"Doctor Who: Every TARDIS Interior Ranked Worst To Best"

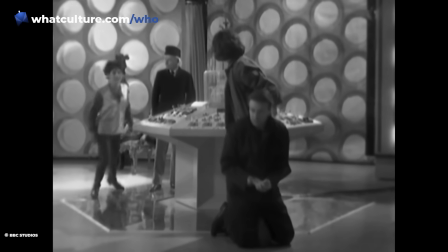Doctor Who has changed a lot over the years, and that includes the TARDIS.
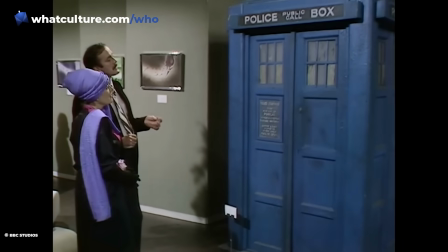While the core image of a police box that's bigger on the inside has remained a constant, both the exterior and the interior have had countless tweaks.
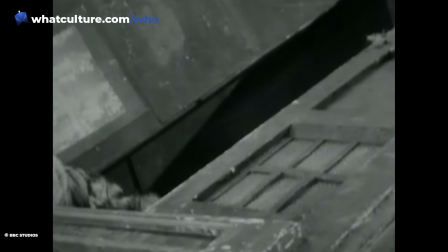Before we get into the ranking, a quick disclaimer. This video will cover only the biggest or most notable changes to the TARDIS interior,
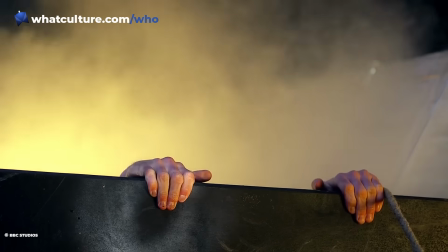so there may be the odd minor variation or recycled set that doesn't make the cut.
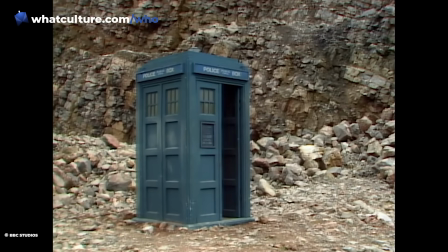If we do miss any that you'd like to mention, please do leave a comment below, and we might throw you a cheeky heart so everyone else can see it too.
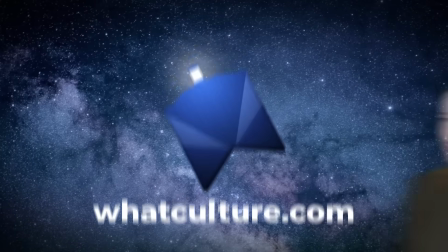So, with that in mind, I'm Ellie with WhoCulture here with every TARDIS interior ranked from worst to best.
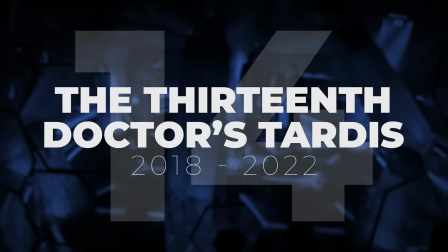Number 14, The 13th Doctor's TARDIS,
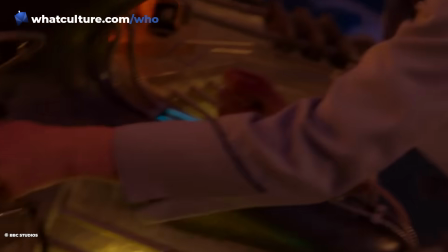2018-2022 Jodie Whittaker's portrayal of the 13th Doctor was a bit like everybody's favourite mad space aunt,
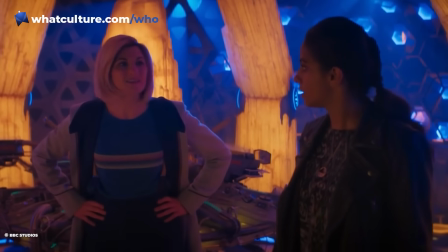which was a perfect tone for the show's first female Doctor. The only problem was that this mad space aunt also had a new-age crystal shop for a TARDIS console room.
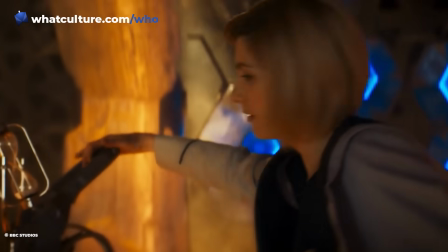From the giant Himalayan salt lamp time rotor to the custard cream dispenser, it all felt a bit too try-hard.
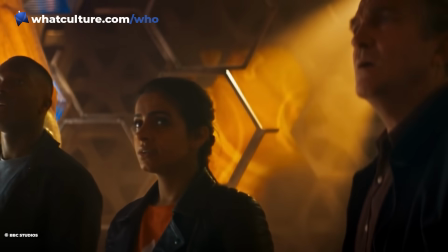It was also the absolute worst console room to choose for an era of the show that had the biggest TARDIS crew of the modern era.
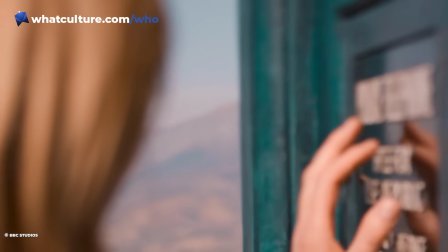It might have been hard for the writers to find satisfying plots for each of the four members of the TARDIS team during the Whittaker era,
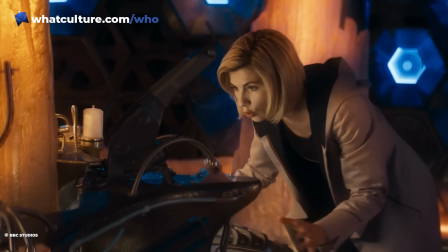but it was even harder to frame them all in a shot on that insanely crowded TARDIS set.
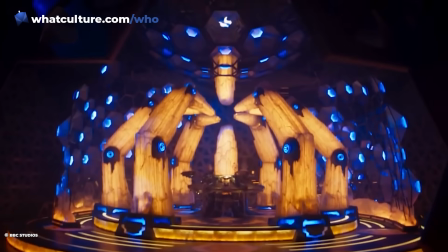From the obstructive central column to the dangling wires and rigid spires, it was often very hard to see what was going on during busy TARDIS scenes.
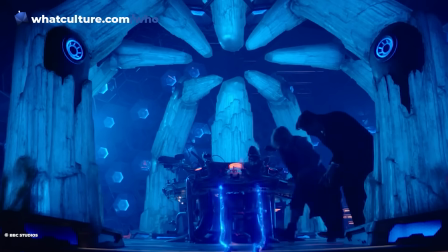All that being said, it looked really cool when dressed in blue for Nikola Tesla's Night of Terror. 13.
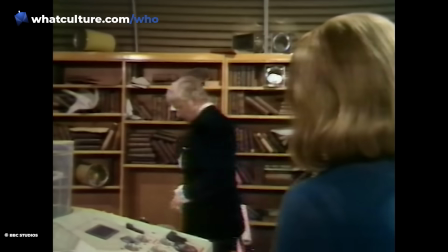The Third Doctor's TARDIS Planet of the Daleks Edition The Third Doctor's TARDIS console in a shed in Season 7 doesn't really count.
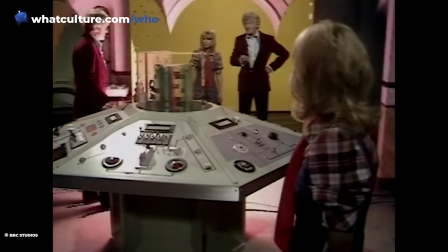However, for an incarnation who was stranded on Earth, the third Doctor had several variations of the TARDIS interior during his tenure.
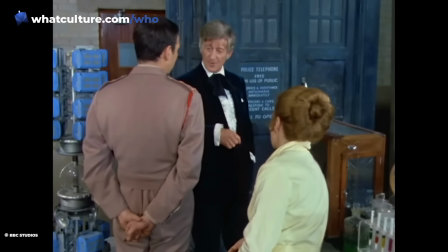This version was introduced in The Three Doctors and lasted throughout John Pertwee's final two seasons after
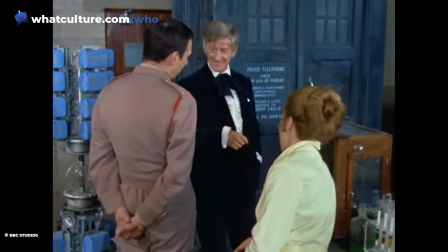the Doctor had been given back the secrets of time travel and a shiny new dematerialization circuit.
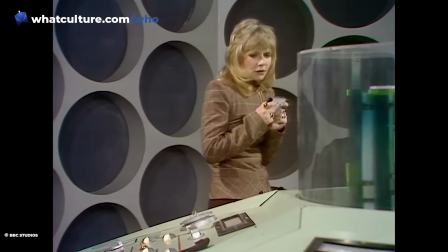The interior is a solid callback to the iconic original version with a shiny new TARDIS console installed.
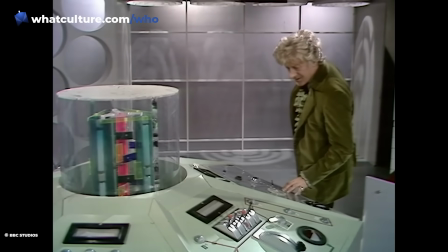However, Planets of the Daleks also revealed a bizarre upgrade by way of a cheap white wooden bedroom set.
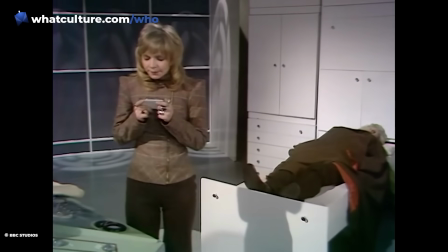It was a means to let the third Doctor recuperate after having been shot in the previous serial without constructing a separate TARDIS sickbay set.
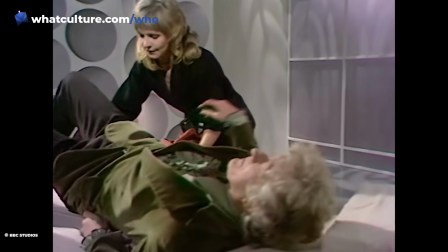Unfortunately, the jarring image of a cheap bit of MDF furniture in the Doctor's impossibly futuristic space and time ship was totally jarring.
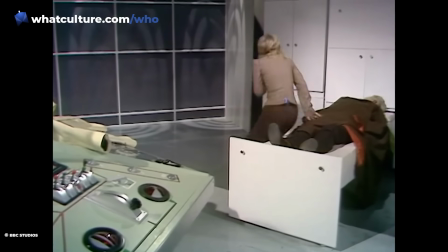This furniture set was quietly scrapped for the remainder of Pertwee's tenure. Thank God.
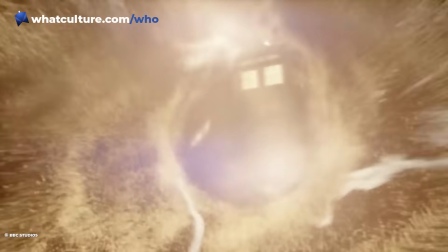12. The War Doctor's TARDIS, 2013 John Hurt's TARDIS was the perfect mixture of old and new for the 50th anniversary.
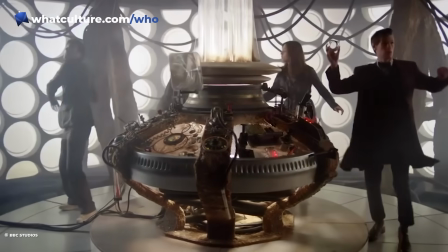It retained the round things from the classic TARDIS interiors, but had the grungy columns and console of the 2005-2010 TARDIS.
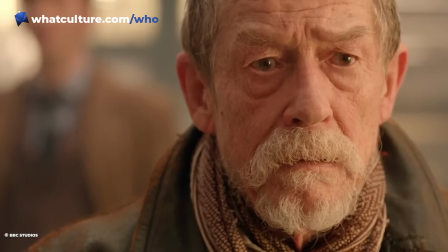Some may call this design an ugly mishmash of ideas, but this was a Doctor who was fighting in the last Great Time War.
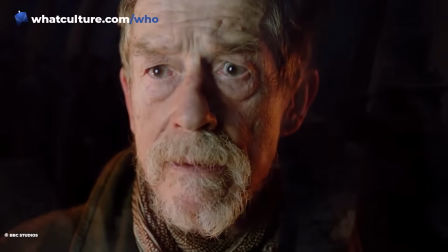He likely didn't have time to consider a spot of redecorating.
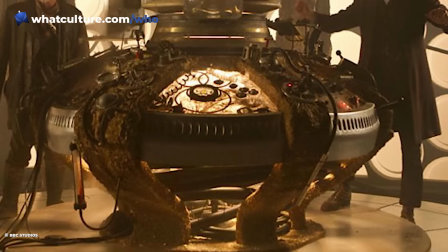Although the TARDIS is glitching, this is indisputably what the War Doctor's TARDIS interior looked like during the Time War.
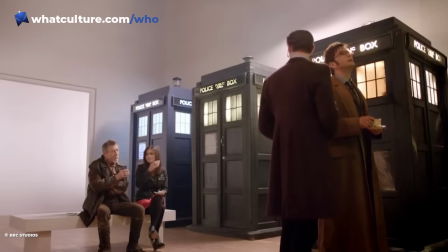If the TARDIS is a reflection of each Doctor's persona, in the modern era at least, then this was the ideal interior for the man who rejected the title.
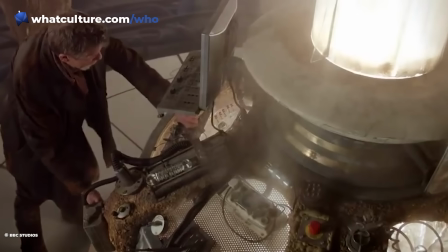It's a TARDIS interior that is stripped back to basics, but retains some of the quirks of the character.
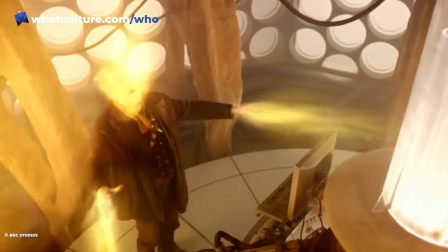The perfect console room for John Hurt's War Doctor, effectively.
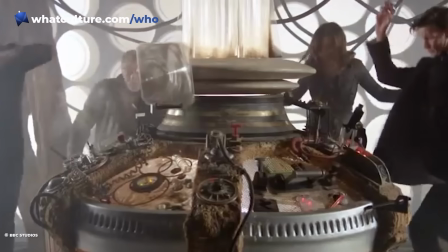As it's a one-night-only sort of TARDIS, it's hard to rank it any higher, but there are some interesting ideas here.
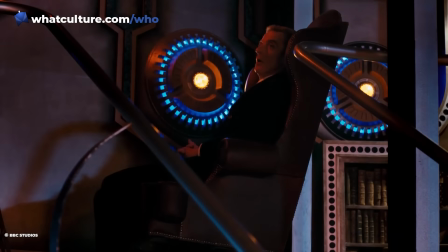It It also begins the modern series' obsession with the round things that would continue throughout the remainder of the Moffat era, and into the Chibnall one as well.
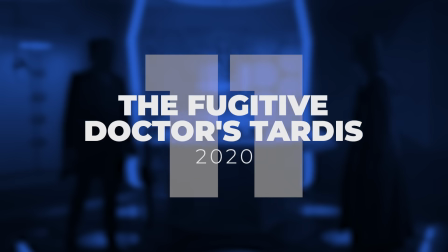11.
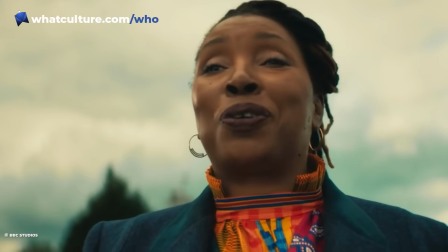The Fugitive Doctor's TARDIS 2020 The Fugitive Doctor's TARDIS interior is an exercise in stripped-back simplicity, which makes sense, really.
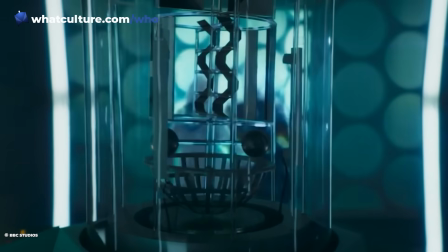Given the canon-shattering reveals in Fugitive of the Jadoon, a distracting and wild new TARDIS interior would only have made things more complicated.
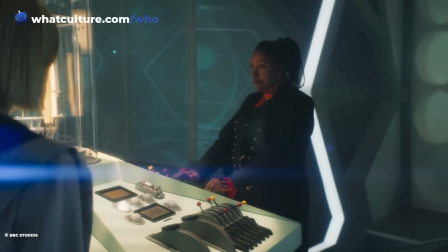It's a beautiful looking TARDIS console, though, harking back to the ancient Gallifreyan design.
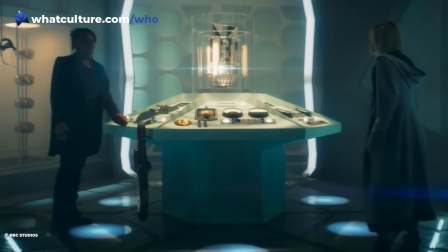With the Fugitive Doctor being decidedly no-nonsense, it's also stripped of any quirks like a custard cream dispenser.